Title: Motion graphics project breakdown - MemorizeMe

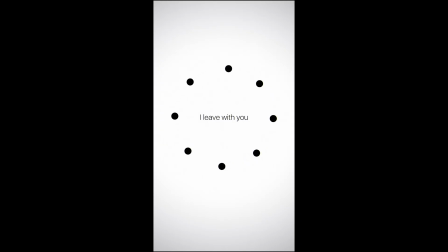(0:01) peace I leave with you. My peace I give to you.
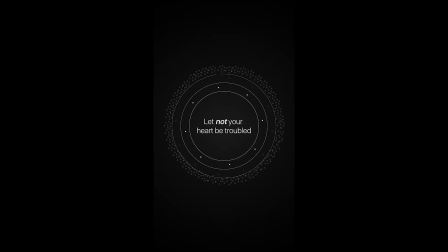(0:12) Not as the world gives do I give to you. Let not your heart be troubled, neither let it be afraid.
Hi guys, welcome to my YouTube channel, and today it's going to be something really exciting. I'm going to be doing a project breakdown based on the video you just watched, and it's a personal project and something I was really excited to do. I'm here to just show you how I get to achieve that, from the storyboard to the illustration and then down straight to the animation. A lot of things to learn from here, a lot of techniques, a lot of probably new tools you might add to your tool set. So make sure you watch to the end so you can really get and understand how I get to achieve all of this. And if you just want to look through the interesting parts, you can just use the tags and jump right straight to the scenes you are interested in, and you can just simply watch and move on from there. Don't forget, the project file will be in the link in the description. If I get to the project file, it will be supporting me to keep doing what I'm doing, and I actually want to do this as often as possible, so it will be really nice if you guys can get the project files. But apart from you supporting me, you're actually going to learn a whole lot more by dissecting to the project files. So if you're new to my channel, make sure you do subscribe, and of course click on the thumbs up button so that it can really help the algorithm. And I'll see you guys after the video. Thank you.
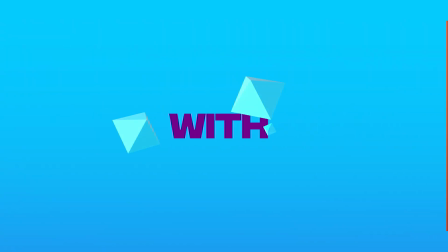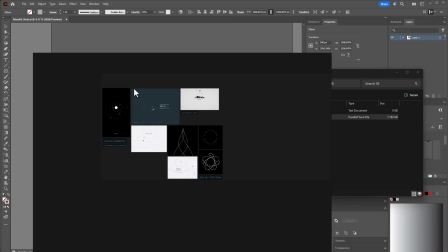(1:59)
Yeah, so this is actually the mood board, right?
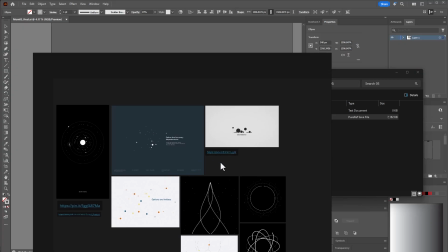(2:02)
These are some of the ideas I was able to gather from Pinterest online in terms of how I really wanted to communicate this.
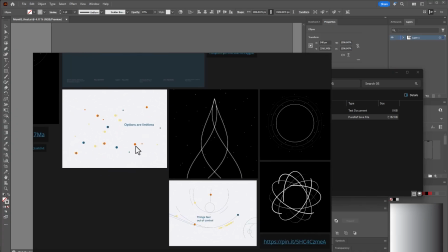(2:09)
So you can see how this was able to influence some of my decision making in the video.
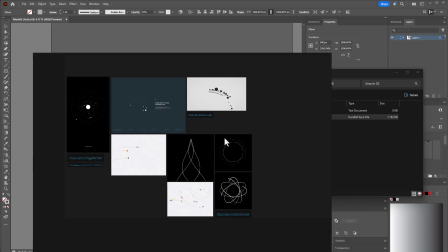(2:15)
So this is practically the mood board. So this is actually how I get to come up with my own ideas.
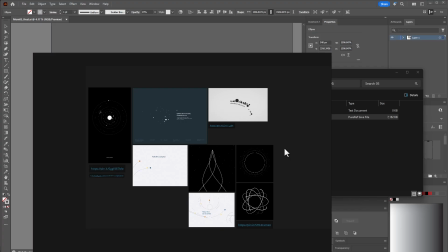(2:21)
So I really hope this helped, and now we need to go straight to the illustration. From the illustration we'll go straight to the animation.
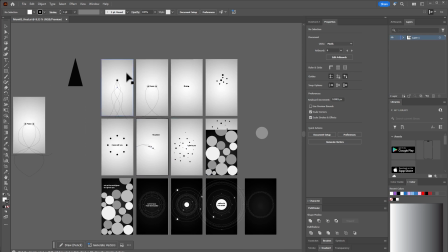(2:28)
Yeah, so I'm going to start with the storyboard, and this is how I get to develop the storyboard, right?
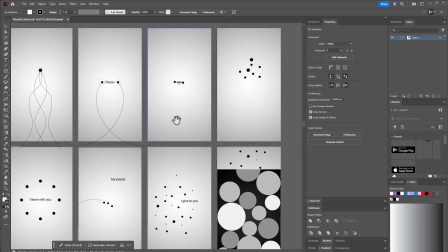(2:34)
Try as much as possible to do something that will look like the final result,
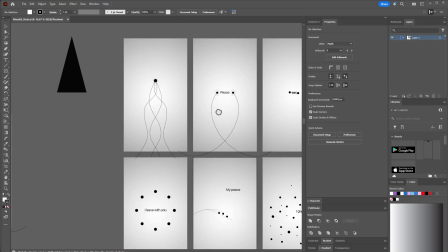(2:39)
and these are just simple shapes and all, and some are just really ideas, right?
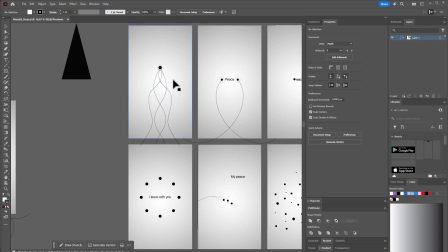(2:44)
This is not exactly the way it look in the animation, but at least it's giving me the idea of what I really want to do.
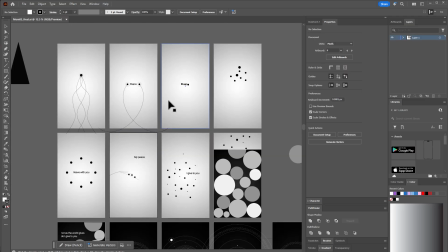(2:50)
And in this, I was just looking for, when I picked this particular Bible verse, I was just looking for a design that speaks peace, that something that looks really peaceful, that really passes across the message.
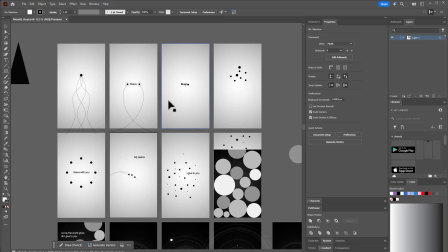(3:03)
And I just thought of making it black and white, because without colors there's nothing shouting at you, there's nothing really getting your attention. So some form of way it kind of communicate peace in that theme, and I was looking for little cues to also communicate that.
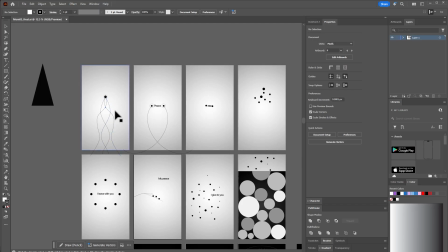(3:19)
So here I was just looking for like a board that comes in to start the entire show, and then to just introduce the word peace.
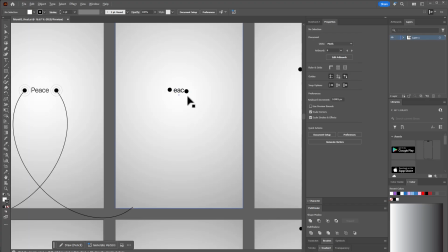(3:25)
I need like a very strong introduction to the word peace. And yeah, I also came up with the two circles that introduced the piece.
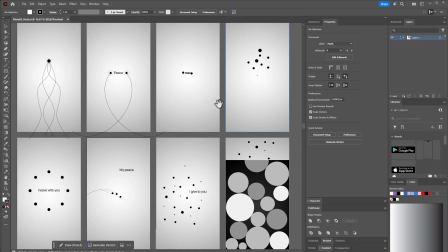(3:34)
Also, they came together, like just come together and then burst out into something, and then just to introduce I live with you.
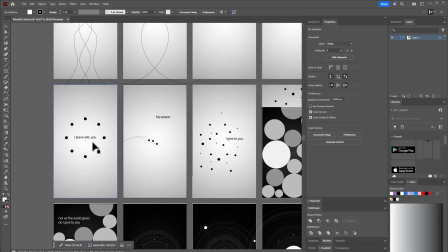(3:42)
So in a way, it's kind of communicating you are not alone, people with you.
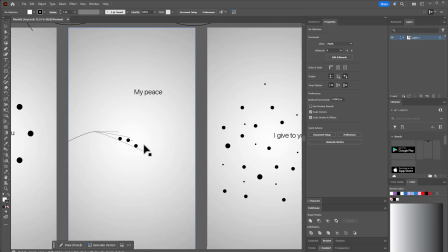(3:47)
So this particular part, the concept here is my peace I give to you. So the concept here is this part looks like hand, though it's like hand like with the three fingers, but when you are giving somebody something with your hand, like with your palm, you lay it down with your hand and say,
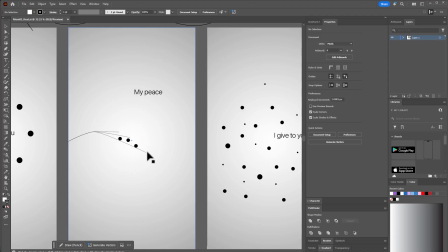(4:04)
oh, you can have it, right? I'm actually doing a lot of demonstration here, but you'll not be able to see me.